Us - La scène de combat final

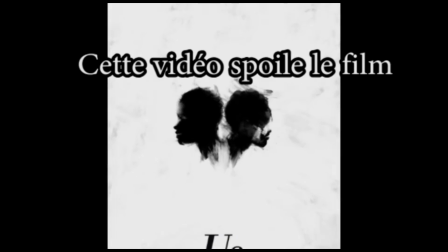(0:01)
Bonjour à tous et à toutes, aujourd'hui je vais tenter d'analyser plan par plan ou presque la scène du combat final dans le film Us, réalisé par Jordan Peele.
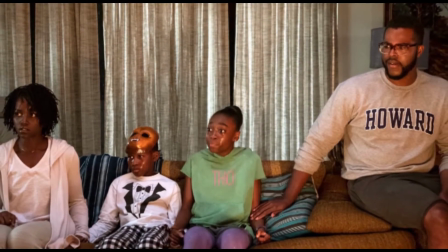(0:09)
Pour vous redonner le contexte, Us relate l'histoire d'une famille afro-américaine en vacances. La mère, appelée Adélaïde, a un mauvais pressentiment en allant à la plage, car quand elle était enfant,
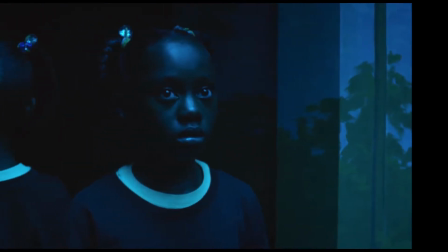(0:19)
elle était allée dans le palais des miroirs de cette plage et y avait rencontré une petite fille qui lui ressemblait parfaitement.
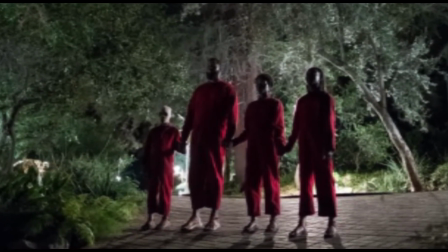(0:25)
Peu de temps plus tard, 4 personnes attaquent la famille d'Adélaïde dans sa maison. Il s'avère que ces 4 personnes sont leur propre double maléfique.
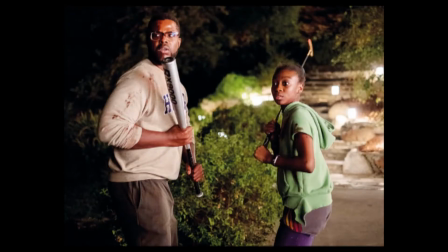(0:33)
Adélaïde, son mari et ses enfants parviennent à échapper à leurs agresseurs.
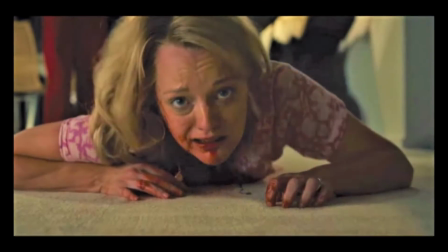(0:36)
Mais surprise, leurs voisins eux aussi ont été attaqués par leur propre double maléfique et n'ont pas survécu.
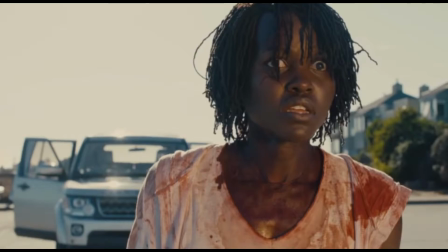(0:43)
Tous les Etats-Unis subissent cette attaque de jumeaux maléfiques. Aussi, Adélaïde propose à sa famille de s'enfuir au Mexique.
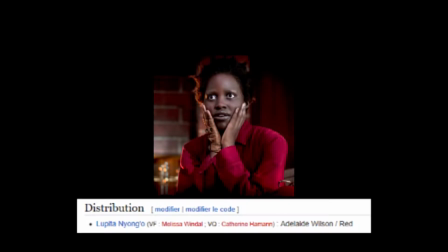(0:49)
En chemin, le double maléfique d'Adélaïde, qui s'appelle Red, d'après la fiche technique du film,
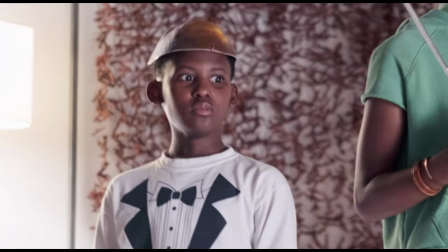(0:55)
kidnappe le fils d'Adélaïde et l'entraîne dans le palais des glaces de la plage. Adélaïde les suit et tombe sur un souterrain caché.
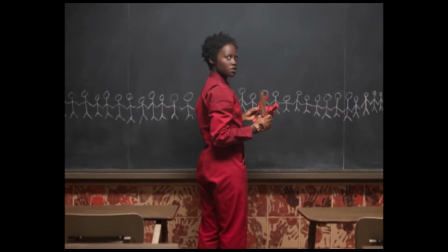(1:03)
Elle y trouve Red, qui lui explique que ce bunker servait pour des expériences scientifiques gouvernementales.
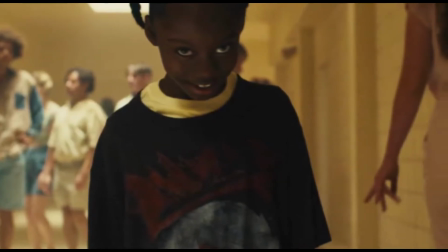(1:08)
Les doubles ont été créés pour contrôler ceux qui vivent à la surface du tunnel, mais comme l'expérience a échoué, les doubles ont été abandonnés dans leur bunker, à leur triste sort.
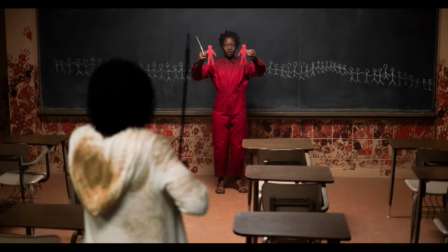(1:18)
Les doubles ont alors décidé de se rebeller afin d'avoir une vie meilleure. Et c'est à ce moment que notre scène intervient.
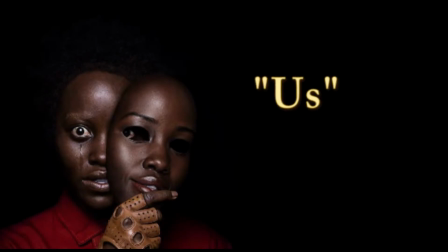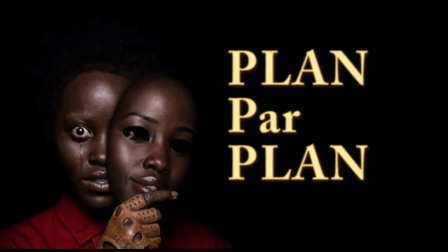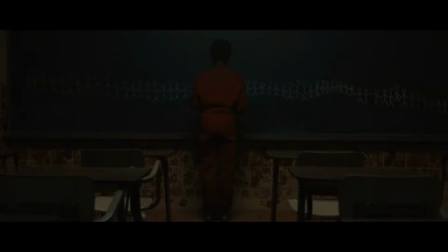(1:39)
La scène commence sur le personnage de Red qui semble saluer les petits bonhommes dessinés sur le tableau comme s'il s'agissait d'un public. Les deux femmes se trouvent dans une salle de classe, qui est un lieu emblématique de l'enfance. Or, elles se sont rencontrées pour la première fois alors qu'elles étaient de jeunes enfants.
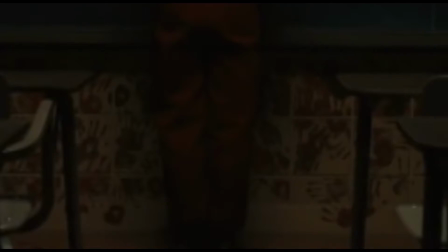(1:54)
Les murs sont couverts de traces de mains rouges. Ce peut être une référence au fait que des milliers de gens ont été enfermés dans ce bunker et ont donc été sacrifiés,
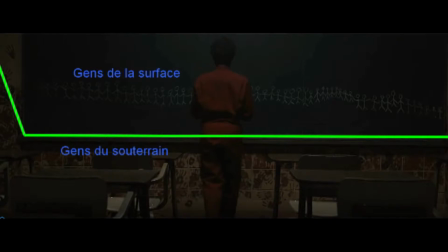(2:03)
alors que ceux qui vivent à la surface ont une vie bien meilleure.
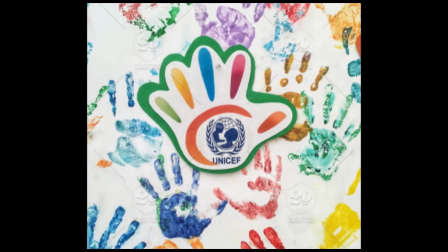(2:06)
Ce peut être aussi une référence aux campagnes d'associations caricatives comme l'UNICEF, qui a souvent proposé aux écoles de prendre l'empreinte des mains des enfants pour les afficher sur un mur.
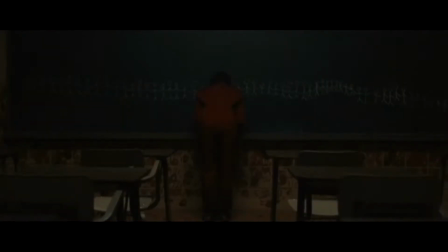(2:15)
Tout à coup, de façon inattendue, la musique démarre et Raid recule rapidement au lieu de se retourner.
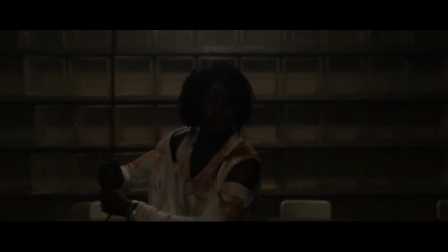(2:21)
L'effet du jumpscare est amplifié par le plan suivant où l'on voit Adelaide sursauter et brandir le tisonnier, prête à se défendre. Puis apparaît le premier d'une série de plans sur Adelaide et Red en train de faire un spectacle de danse classique alors qu'elles étaient enfants.
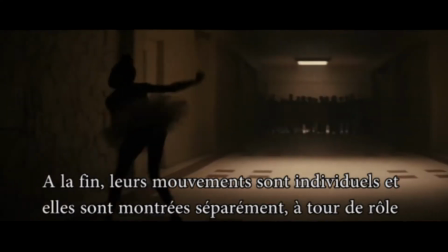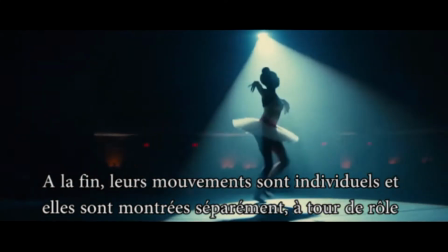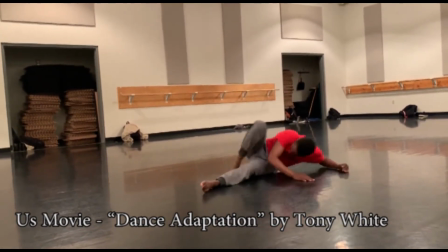(2:47)
A ce niveau là, je vais devoir faire une petite parenthèse sur le rapport entre la danse, la musique et le reste du film.
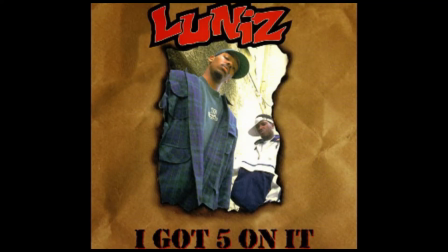(2:53)
La musique est une reprise instrumentale de la chanson « I got five on it » par Loonise,
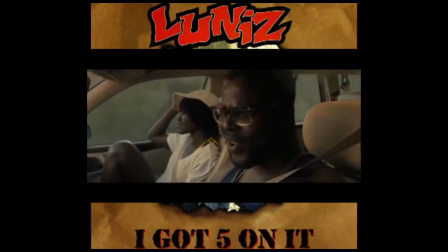(2:59)
et cette chanson est d'ailleurs présente à d'autres moments du film. Mais cette reprise est intitulée « Pas de deux ».
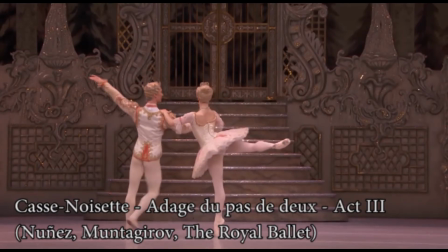(3:06)
Titre fort intéressant, car il a un double sens. En danse classique, le pas de deux est tout simplement une chorégraphie faite pour que deux danseurs dansent ensemble.
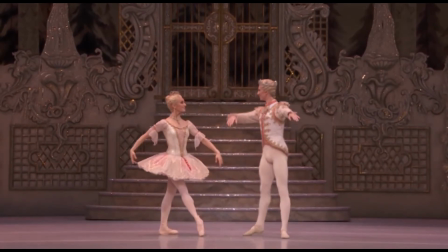(3:14)
Certes, les deux fillettes ne dansent pas réellement ensemble, mais comme elles sont connectées, elles dansent en même temps.
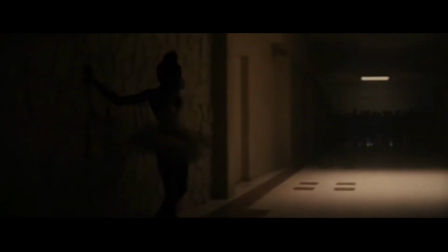(3:20)
En outre, le combat qui va s'ensuivre entre Red et Adélaïde est chorégraphié comme une danse. Et c'est là qu'intervient le second sens de l'expression « pas de deux ». À la fin du combat, il ne restera plus qu'une personne en vie, et non pas deux. Les deux femmes se tournent autour, telles des combattantes sur un ring, comme l'indique le déplacement latéral de la caméra.
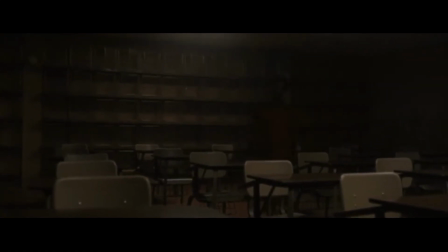(3:40)
La première attaque vient de Red, qui brise le cercle et s'avance droit sur Adélaïde.
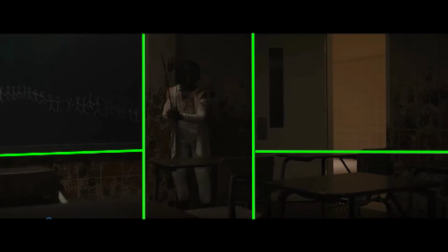(3:44)
Bien que la porte soit ouverte juste à côté, la configuration du plan suivant donne l'impression qu'Adélaïde est enfermée, qu'elle n'a pas vraiment d'échappatoire et qu'elle est la cible de l'attaque.
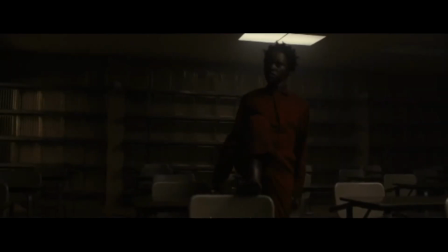(3:54)
La série de coups qui s'ensuit rappelle la danse Apache.
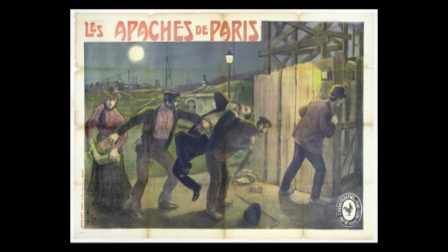(3:59)
Rien à voir avec les indiens, on parle ici des délinquants français lors de la belle époque.
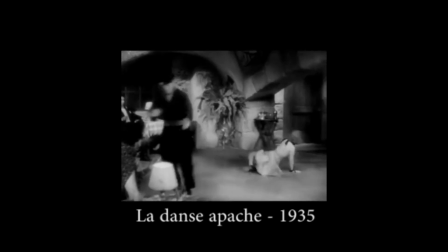(4:04)
Il s'agit d'une danse du début du 20e siècle, censée représenter un homme et une femme en pleine dispute amoureuse.